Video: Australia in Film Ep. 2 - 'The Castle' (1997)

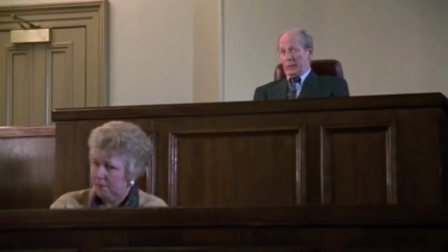[12:21]
Since the clerk is a little bit British, and everyone who is an antagonist in this, funnily enough is a little bit British, it falls on deaf ears.
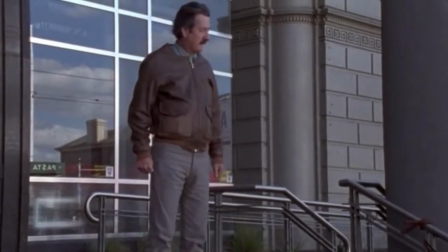[12:30]
Daryl steps out of the council building, defeated, and Paul Kelly kicks in because Paul Kelly when you're down and out goes hand in hand with depressed working class Australians.
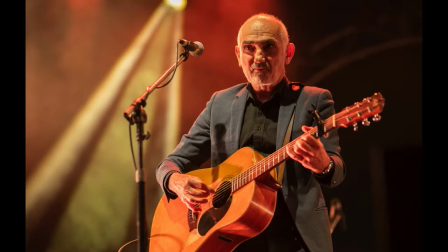[12:38]
For anyone who doesn't know or has no taste, Paul Kelly is essentially Bob Dylan but Australian.
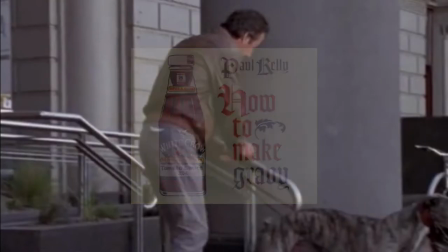[12:44]
And better. Kelly wrote the best Christmas song of all time and is well respected within Australian music history.
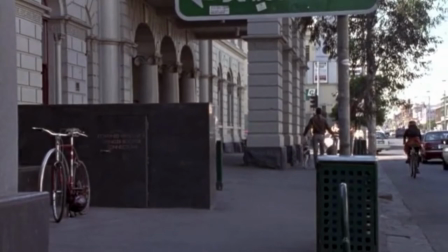[12:49]
Daryl then goes for a walk down the street with his flunk. The dogs disappear after the next shot. I hope he didn't leave them in the car, otherwise he has been thoroughly character assassinated.
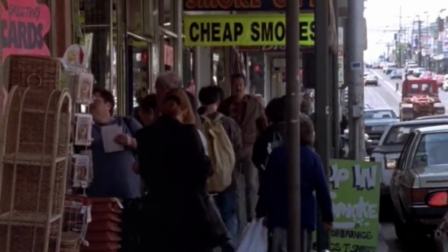[12:58]
I know this is kind of an argument for adaptation, but it feels like there should be more than three signs for cigarettes on Sydney Road.
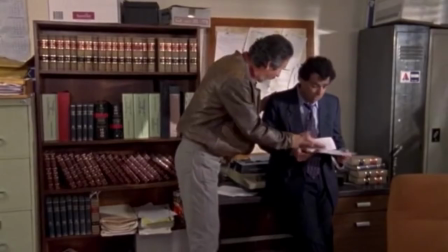[13:04]
Daryl turns to Plan B. Dennis Denuto Esquire. Small-time lawyer about to get the case of his life, going up against federal authority.
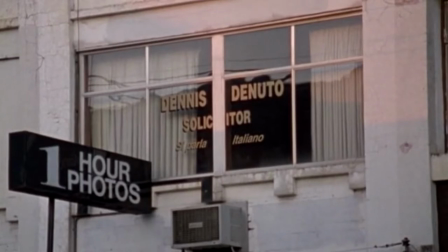[13:12]
He is understandably hesitant. If you are interested in Dennis' legal resume, you should know that he defended Wayne and…
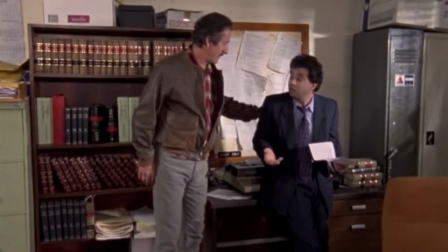[13:21]
well… Though Daryl points out that Wayne actually had robbed the petrol station, whereas the Kerrigans and the neighbours haven't done anything wrong.
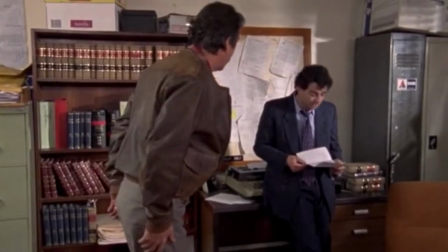[13:27]
No beating around the bush with Daryl Kerrigan. He isn't unreasonable, the guy certainly isn't a speak-to-the-manager type.
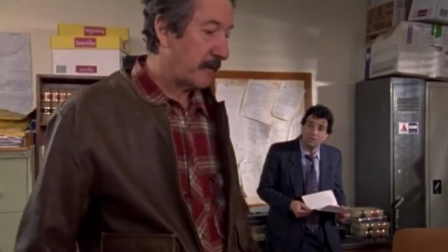[13:33]
He knows his son did wrong, and notes Dennis' defence of Wayne as him doing his best.
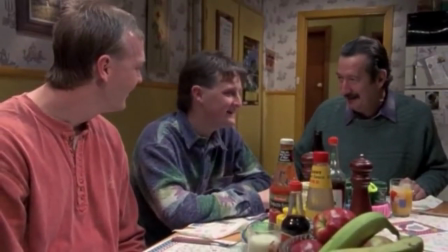[13:38]
Daryl really is about justice. Back at the castle, Daryl keeps his spirits high, telling exciting towing stories.
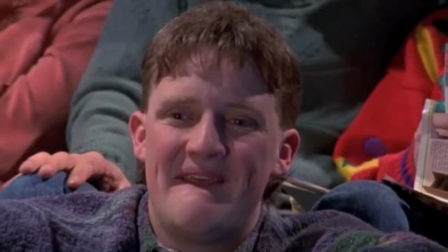[13:45]
He's still marvelling at his wife's cooking and enjoying Hey Hey at Saturday. Dayle starts thinking about Wayne again, alone in prison and thinking about how much he must miss home.
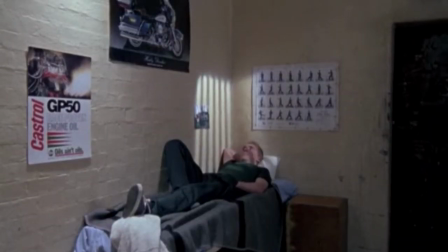[13:54]
I'm not too sure what to comment on in terms of Dayle's potential guilt,
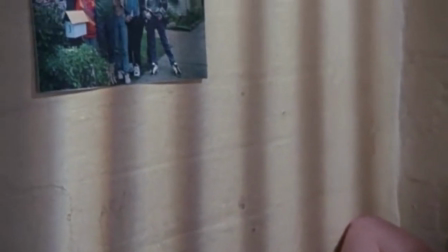[13:57]
but I do think there's an element here of the house needing to stay so that Wayne can come home and the family can really get back together and complete this whole picture,
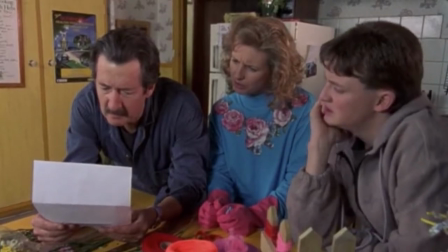[14:06]
and that it remains incomplete without Wayne. The idea of moving when he's missed 8 of the 15 years at home is a slap in the face for the Kerrigans.
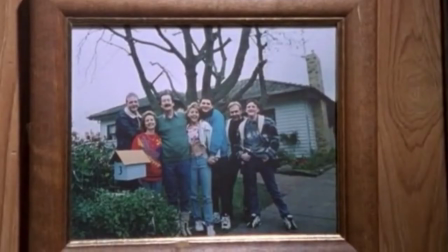[14:14]
I don't have any doubt that these little things about the characters, the relationships that don't necessarily pertain to the overarching plot,
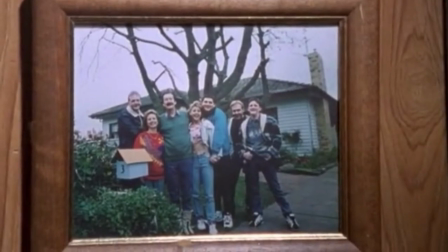[14:21]
are there to give us more motivation for Daryl to keep the house. This is the forever home.
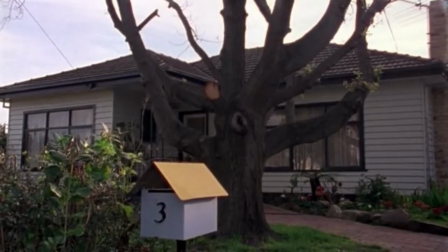[14:26]
The Kerrigan's Hobbiton that none of them, especially Dale or Daryl, want Wayne to miss out on.
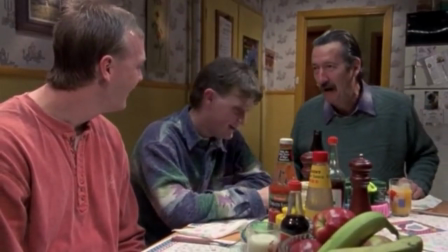[14:31]
Notice how in these moments of bliss, the calm and confident Kerrigans practice their little hobbies with more ease.
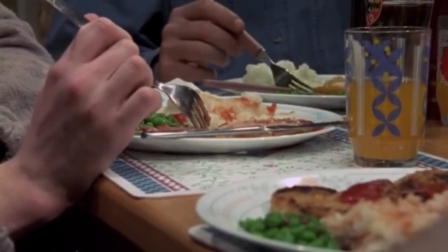[14:37]
As things get sour later on, we'll notice that Effet feels a little bit more strained.
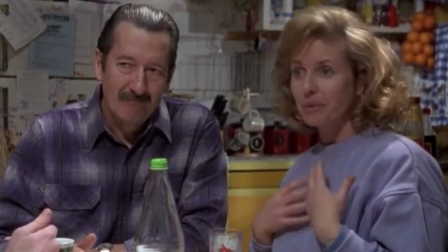[14:41]
In some cases, they'll fight through, in others, there's really nothing else to do but wallow.
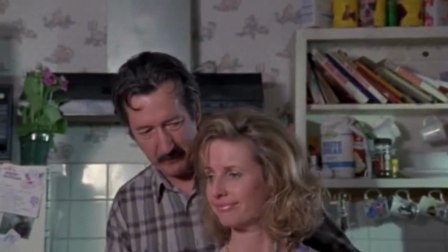[14:46]
But for now, things are chill. Con and Tracy are coming back from their honeymoon in Thailand, and then the Kerrigans are heading up to Bonny Doon.
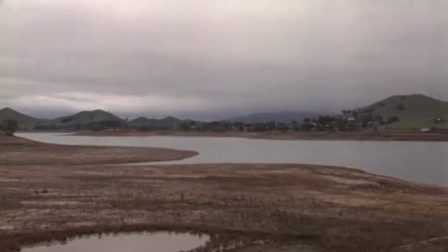[14:53]
Bonny Doon is a lovely little village a couple hours out from Melbourne near Mansfield.
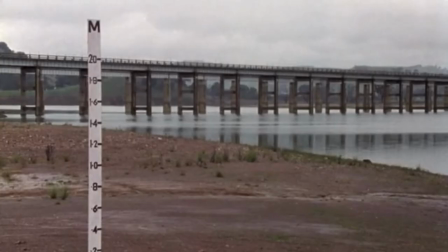[14:57]
A beautiful valley vista with a fantastic lake, isolated from the drama of the outside well.
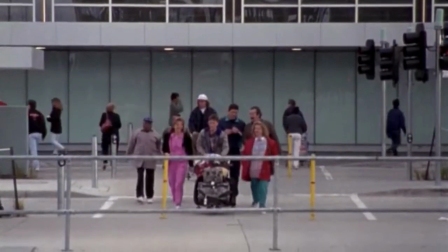[15:03]
A great fishing, camping, and boating site. So the Kerrigans pick Con and Tracy up from the airport, and you may immediately realize that all they have to do is walk home.
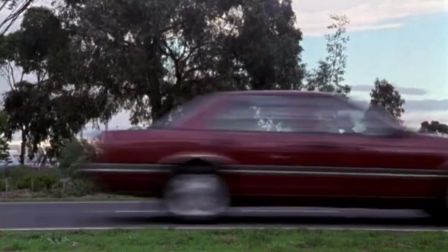[15:11]
Dale himself points this out over a montage with some slick tunes, though honestly,
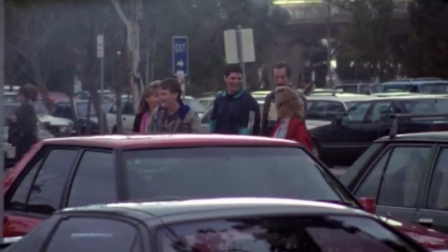[15:15]
I think it would have been funnier if they just showed us their walking and have the music play over like it does without commentary.
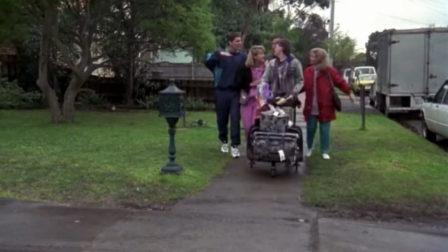[15:22]
Then you can recognize yourself, oh yeah right, all they have to do is walk home. Still gave me a hearty chuckle, and it is pretty funny that they stole an airport trolley.
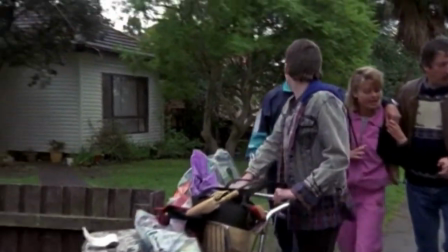[15:29]
After the mini montage, we linger on a shot of Daryl's boat,
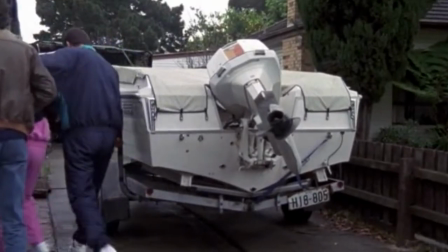[15:33]
and I thought the reason for highlighting the boat was because the family may have to sell it or put it down for a legal defense later.
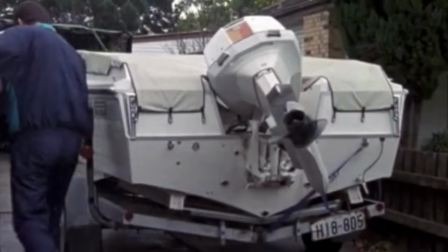[15:40]
But, yeah, it's just, there's the boat. I think it's in the movie for the same reason as the Kerrigan's Chimney.
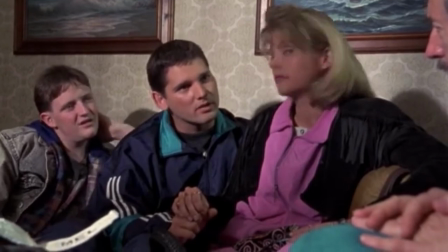[15:47]
Charm. That's a bit of charm. Inside, Tracy and Con talk all about their trip, and Dale tries to get Eric Banner to hulk out.
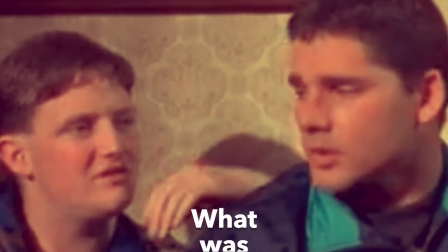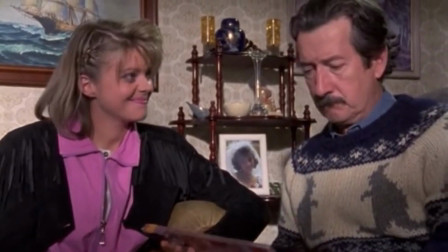[16:00]
Tracy and Con then share some presents with the fam. Daryl gets a samurai sword letter opener that goes straight to the pool room.
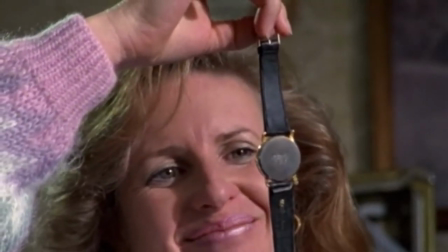[16:07]
Sal gets a genuine Rolex that they got off the beach in Thailand for $15. Hey, maybe they have Steve's amazing haggle abilities.
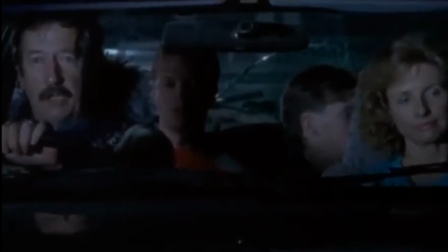[16:15]
Decades passed and now it is time for Bonny Doon. We get the first musical number of the film.
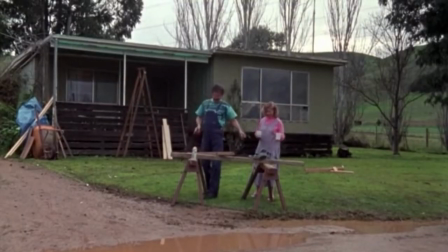[16:22]
The Kerrigans have a beautiful holiday home built by Darryl with a fantastic view of the power lines.
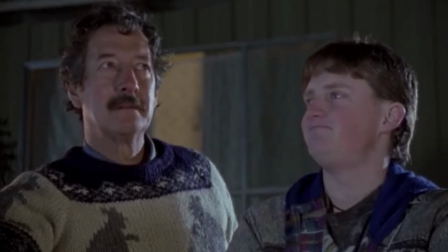[16:27]
Darryl tells Dale he reckons they're the luckiest family in the world.